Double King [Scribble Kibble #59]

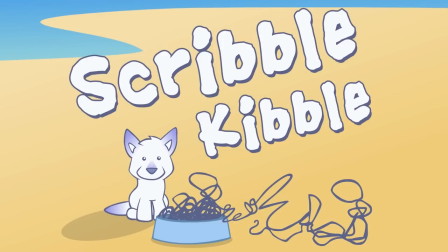Hey! I got something new to talk about today. It's called twinning. But never mind what that means just yet.
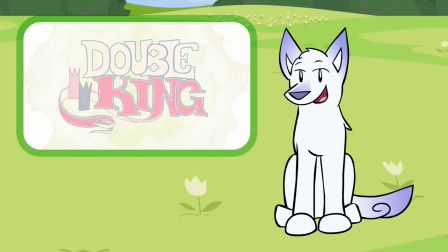Let's watch Double King, a wonderful, imaginative, fluid animation by an Australian fellow named Felix Colgrave. I really love this film, and there's a lot I could talk about. I think I'll start with the style.
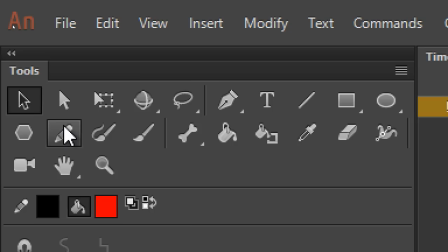In Adobe Animate, aka Flash, there's a tool called the Pencil Tool. tool, and the way this works is it creates a line as you draw.
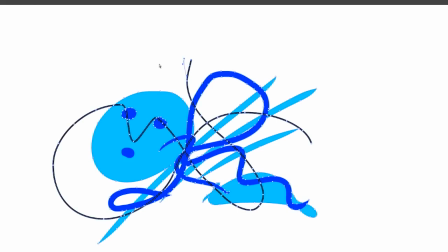The line is independent from any of the fills or paint strokes, so you can fill closed areas with the paint bucket tool,
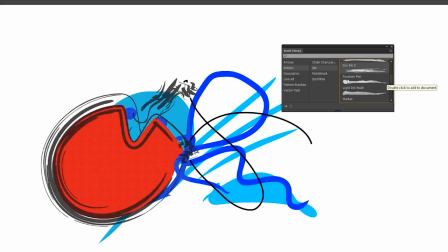you can make the lines thicker and give them fun shapes or strokes and drag them around. But the thing about the pencil tool is it is maddeningly rough.
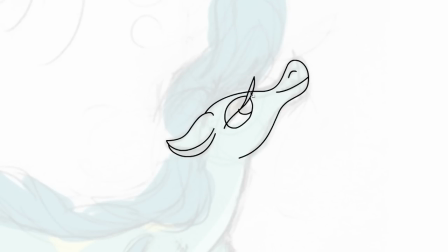No matter what settings you use, you get all these stupid nodes everywhere. Does this look like a circle to you?
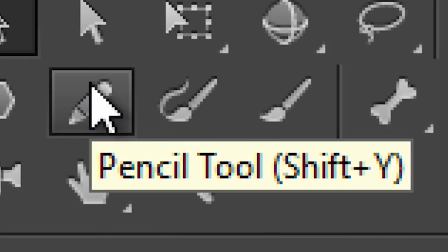What is this? And yet, it's this exact tool that Felix Colgrave uses.
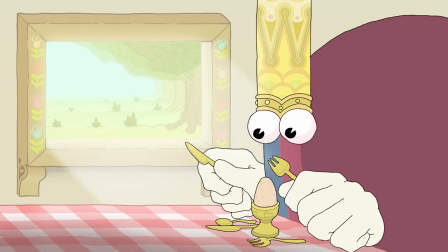Double King absorbs your attention and you don't notice it, but these lines are wobbly like crazy. Look at this mess. It's beautiful. Felix takes the weakness of the tool and makes it part of the style. It's not perfect curves you can get with the pen tool. It's gritty, textured.
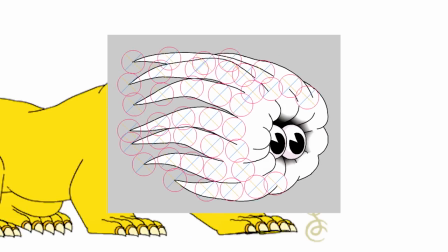Underneath the etchy lines is some exacting precision though, so don't let it fool you. Complementing the organic look of the artwork is the overall natural flow of Double King's story. The storytelling has a strange, spontaneous feeling to it, so I wondered how much planning went into the writing of the animation.
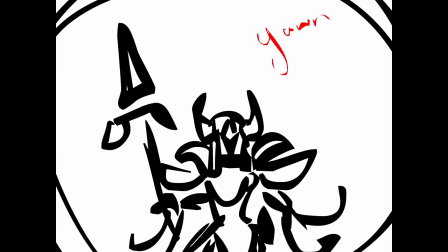As you probably know by now, most animations are storyboarded all the way through before they hit the drawing room floor.
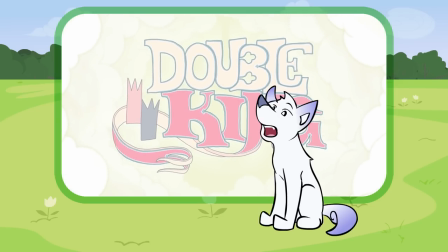Double King is a two year production that started with the very first scene of these little shell creatures.
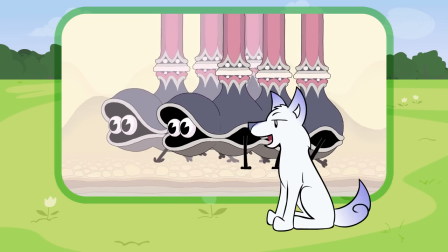Felix invented the rest of the film as he went. He just made it up with no plans. If the process is to start with a scene and keep animating more scenes, how do you know when you're done?
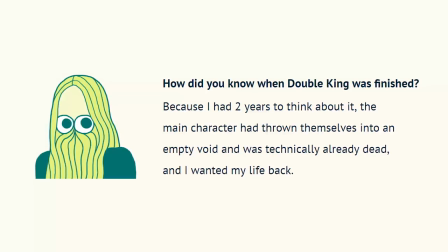Well, you're done when you want your life back. So just stop the animation there. The straight ahead method does have some interesting side effects. Look at how the King's character design evolves throughout the cartoon.
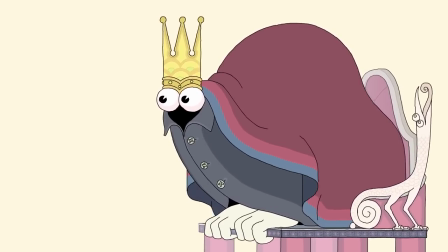It begins with a sloped back and a neck, clearly revealing the black undercoat with big slappy feet.
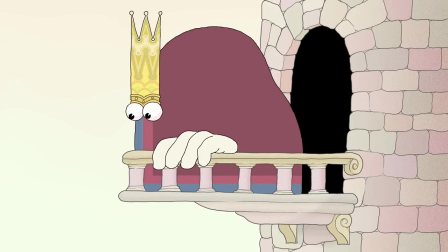The neck goes away, and the robe now covers the feet. By the end of the animation, the body is a nice, simple arch.
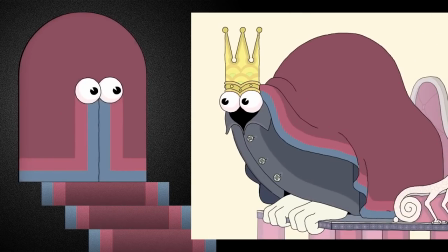Felix has a lot of fun by repeating this arch-like shape,
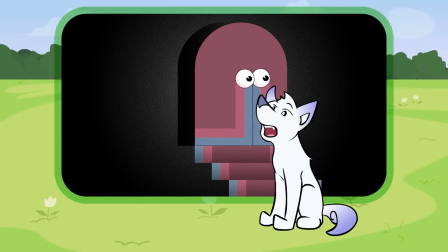putting the character of the same shape through an arch, fitting the crowns inside one another, making a forest of arches.
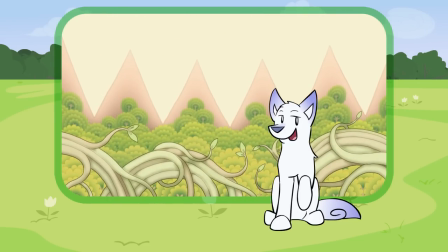Part of the visual appeal of the style comes from the shapes, especially a shot like this one.
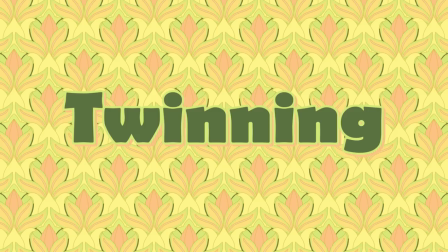Which brings me to twinning. Twinning is when both sides of the character's body are doing the exact same thing at the same time. The name twinning. You can go a bit deeper into that and it means the character's pose has a bunch of flat angles in it.
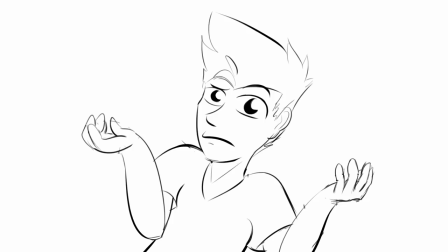So here's a shrug with twinning and there's the flat angles. Here's a shrug without twinning and you see the angles, it's different. There's not a bunch of the same repeated angle everywhere. So twinning is basically perfect symmetry. In animation, twinning is usually seen as a bad thing for two reasons. One, if you're animating, it makes it hard to see what the character is doing if it's doing the exact same thing on both sides. Twinning. Not twinning. Second problem with twinning, it's boring. Twinning. Not twinning. One of the ways you can avoid twinning is what Felix does a lot in this animation, to offset the left side and the right side by one or two frames.
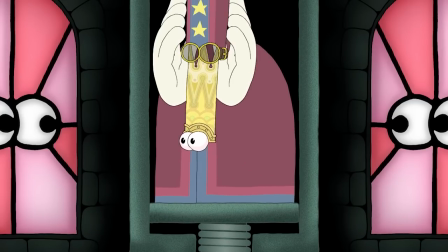Watch how the left hand comes out later than the right. Now they both lower the hat and the right hand begins the retreat cycle two frames earlier than the left hand.
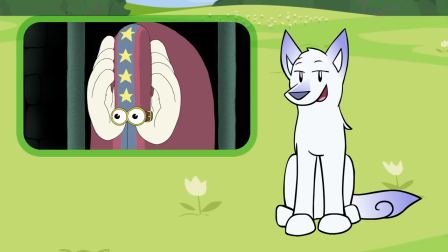So even though both of these hands are the exact copies of each other, no twinning happens because the timing is different.
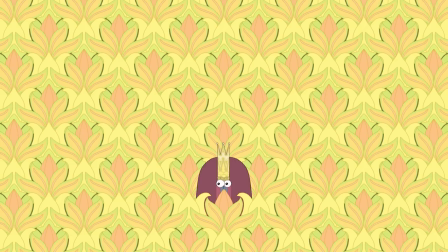That was my wrist. Now we can go back to the shapes here. I'm going to slow this way down. down. Watch how each of the flowers starts its animation cycle at a different time. The diagonal rows are all in the same frame.